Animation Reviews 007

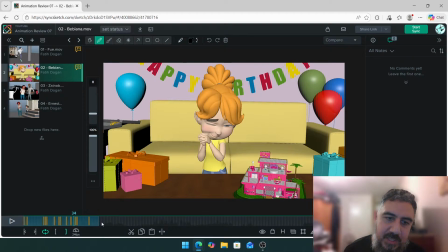It doesn't have to be a lot, but we want it to feel connected. Okay, so let's take a look at this section. I might need to speed up some of the feedback because I think it might take like a long time for your shot because your shot's really long. You're making me work. So, okay, two things.
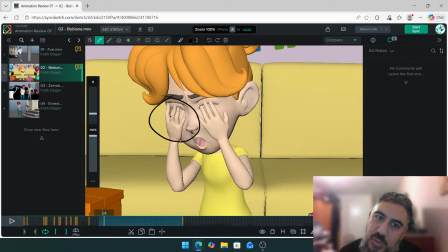I think the finger poses you have here are super, super cool. Let's try to get all the awesome stuff that you have around here a little bit more on this. I know the hands are facing towards the camera, but you can always tilt it a little bit more sideways to make it a little bit more clear. And I think if you...
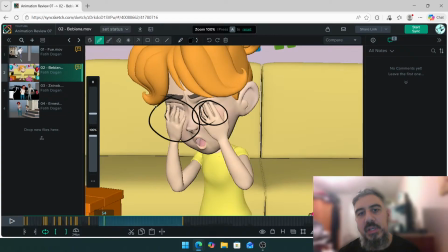There's some room to get a bit more of a bend around here somewhere, you know, just so it doesn't feel flat, even though if you turn it sideways, you've got the bendiness happening.
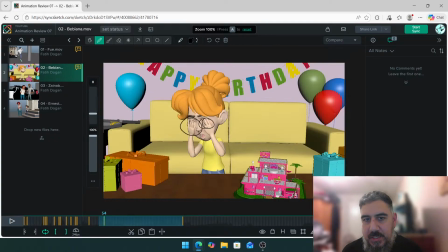So just try to find a way to push that a little bit so we can see it. So for example, the first few head shakes are good, but then it becomes very even. So left, right, left, right, left.
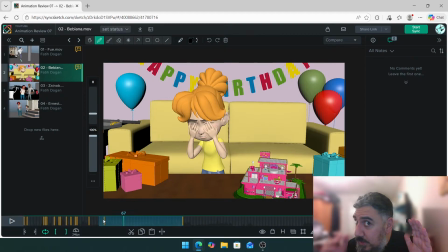So you can do like 1, 2, that's good. But then the third and fourth one, make it a little bit more compressed. So think of it this way. You do this 1, 2, 1, 2, 2, 2. That's what you're doing with the head turns.
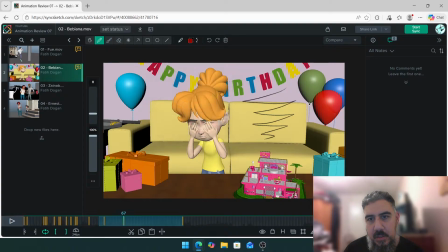You can do something more along the lines of this. 1, 2, 1, stop, like that. So 2, 3 big ones and then very sharp small ones, stop. Because at the moment it's, you know, it's going on for a little bit too long and it'll be nice to just change that beat.
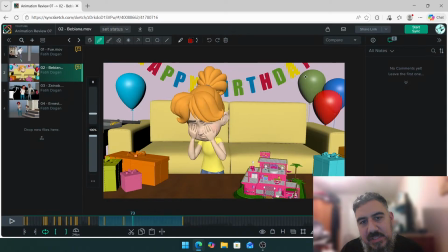I think the entrance is nice there. Down. I like the idea of coming down and up, but somewhere around here you stop. There. Like the head feels like it's locked in one place. Yeah.
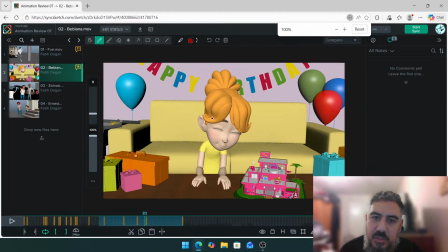Like the body doesn't move anymore, it's just the head rotations happening. So you want to either get rid of that bit or just, yeah, from here she goes up. There goes up. Yeah, it's this bit here.
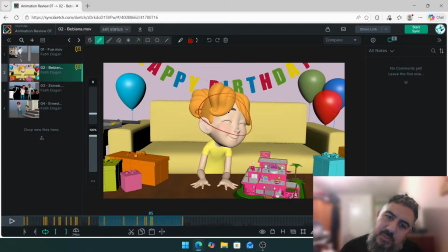So around here I would get rid of 1 or 2 of these frames and then just continue up. It feels like you're doing down, stuck there and then going up. You want more of this. You don't want that moment where its character's getting a bit locked up.
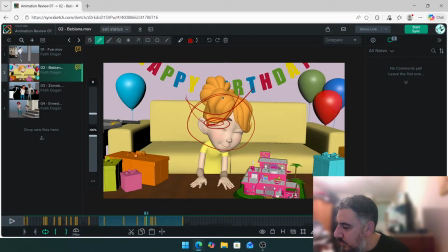As offsets, do you have advice for Okay, cool. So we've got a question from Zainab. Do you have advice for smooth IK to FK switches or the other way around?
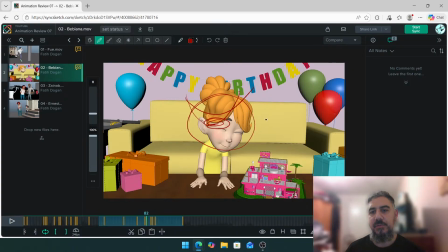So this could be like a little feedback session for IK FKs. So my advice is if a shot, you're always holding something, just keep the shot in IK. And if you're not holding anything, like your hands can be in FK, just keep the shot in FK.
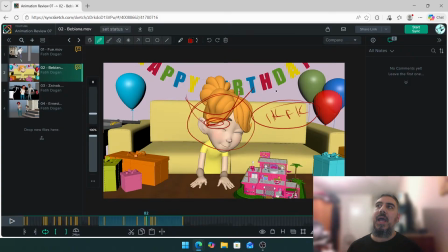So that is the best and most easy, simple way to get about it. However, if you do have a character running or doing something for a long time, and you want to keep it in FK, and you want to do the switch, when he or she jumps onto a wall or grabs something eventually,
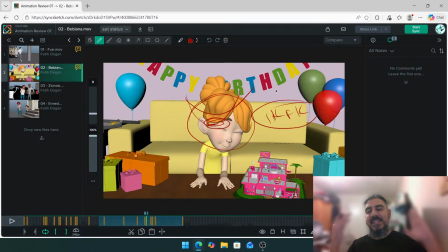you need to do the switch over 1 frame or when the spacing is getting really big. So for example, if your hand is around here, and you grab it around there, so if you're here moving forward,
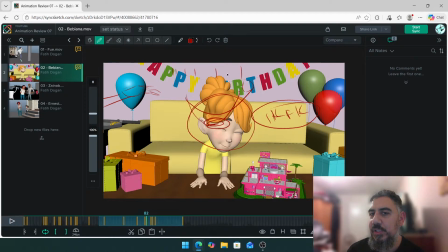there and you grab something in the air, you want to do that switch where the spacing is the biggest, because if the spacing is really small where you're moving, like you're easing out, you have to go back in there and adjust on the switching frame every single time you readjust. So it's easier to do the switch on a frame where the spacing is big.
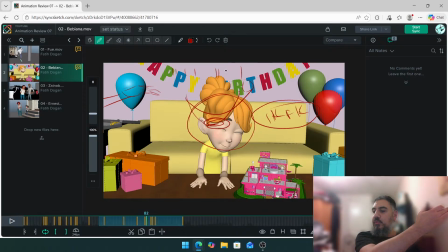Like if my hand is here and it goes there, that's where you want to do the switch. Because if your hand is here and you're doing the switch, when your hand moves there, every time you're going to have to go back in and readjust, tiny, go back and forth and just make sure it's working. Whereas with the bigger spacing, you're going to be able to, I wouldn't say cheat, but get away with it easier.
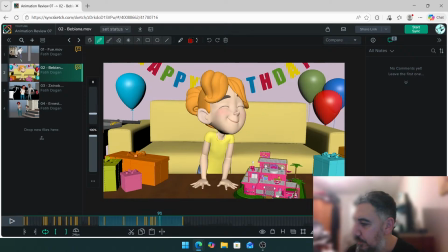So yeah, that's how I would do that.